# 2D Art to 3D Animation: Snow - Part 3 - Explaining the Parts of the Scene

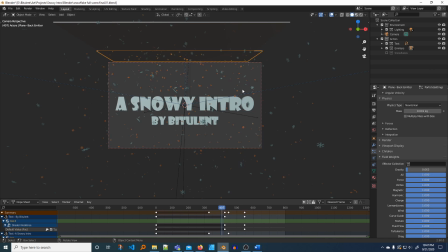741s
We made this really low, and again is to control them so they're not falling so fast. They have an opportunity to be hit by to look like they're floating on the wind and rotating around and catching updrafts,
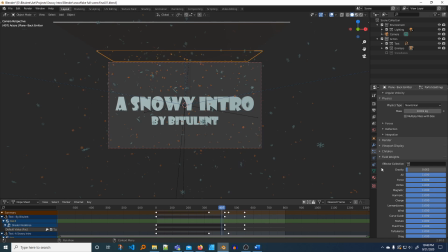760s
and so by reducing this really low allows that to happen. If this goes up, they fall straight down like sleet, and we didn't want that look. Next is lighting. Lighting is very important to the overall feel of the scene.
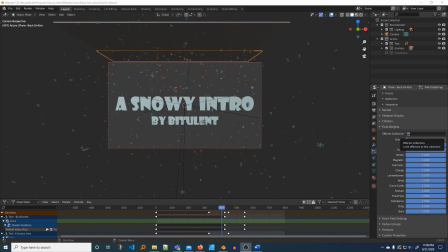777s
There are too many variables to cover in this video. What we did is we limited our use to just the basics, which are position, color, and strength.
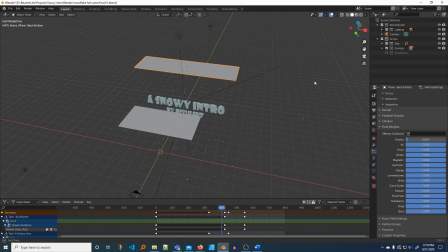789s
In this scene, we used 3 area lights,
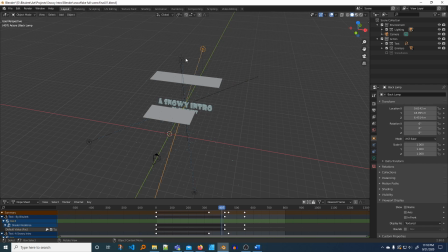796s
2 from the front sides, 1 from the back, and a 4th spot straight down on the text. For each one, we added a constraint that forced it to track to the snowy text,
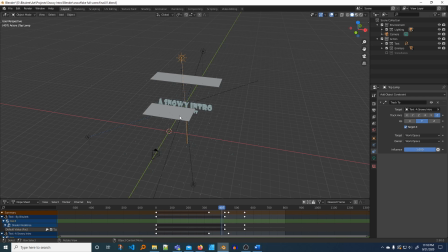815s
so that way we could move these and position these and they were always shining directly at the text. We adjusted the colors and the strengths to get the desired effect of the solidness of this,
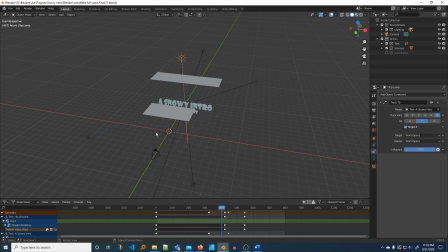831s
as well as get the reflections off of the snowflakes as they fluttered around the scene. And again, lighting is critical to the feel of the scene, and it's a great place to experiment and
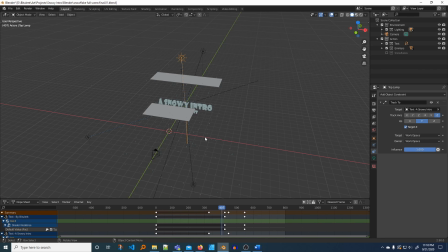846s
read up on and maybe even take a course on, because it adds such a huge amount to every scene. Okay, so there's some final items to cover, and those are settings we'll start with the renderer.
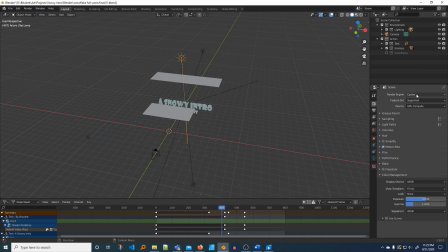862s
And so under the renderer, cycles, and if your device, your graphics card has a pretty powerful processor, go ahead and choose this. That'll allow you to do other things on your computer while it's processing, and it'll probably run faster.
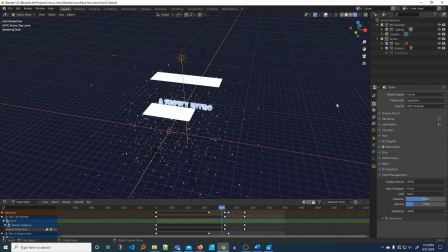882s
I'm going to go ahead and just be back in this so we can take a look.
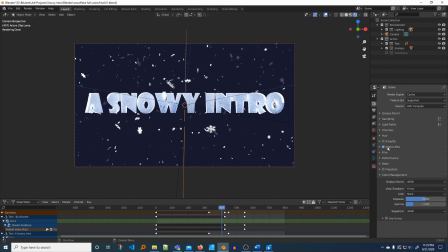890s
We have motion blur on, and so that means is as they move, you can see that it blurs them a little bit and it just makes them look more natural as they
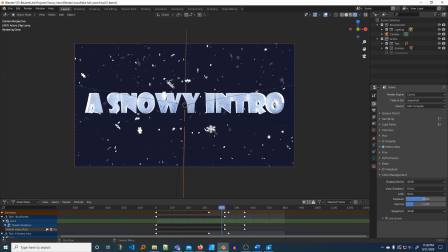903s
fly along. Again, you can play with that, decide if that's something that you like or not. One other thing is under color management. There's Filmic, which is
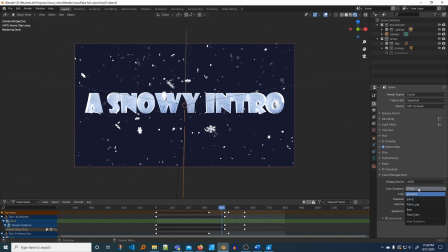921s
more realistic filming or capturing. You might want to take a look at standard. It makes it more, I guess, cartoony than it is natural.
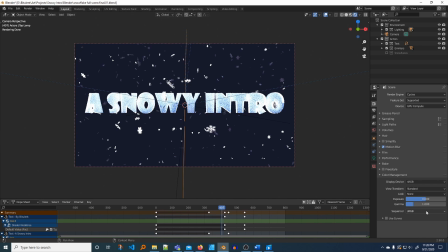936s
And again, you can play around with those settings and decide for yourself which one works for you. Under output, we're not going to cover a lot under output because these values change depending upon which step you're doing,
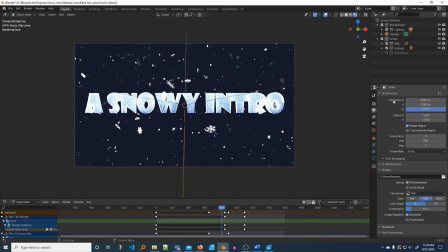952s
and in the next video we'll go through those two steps and what the settings should be for those steps. One thing to note though is that you have render region, and if you look here, the only thing that rendered
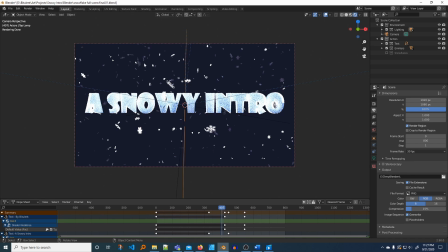969s
by cycles was what was in the camera's view, and everything on the outside it didn't render, and so that might help speed up your render times. It's something to look at.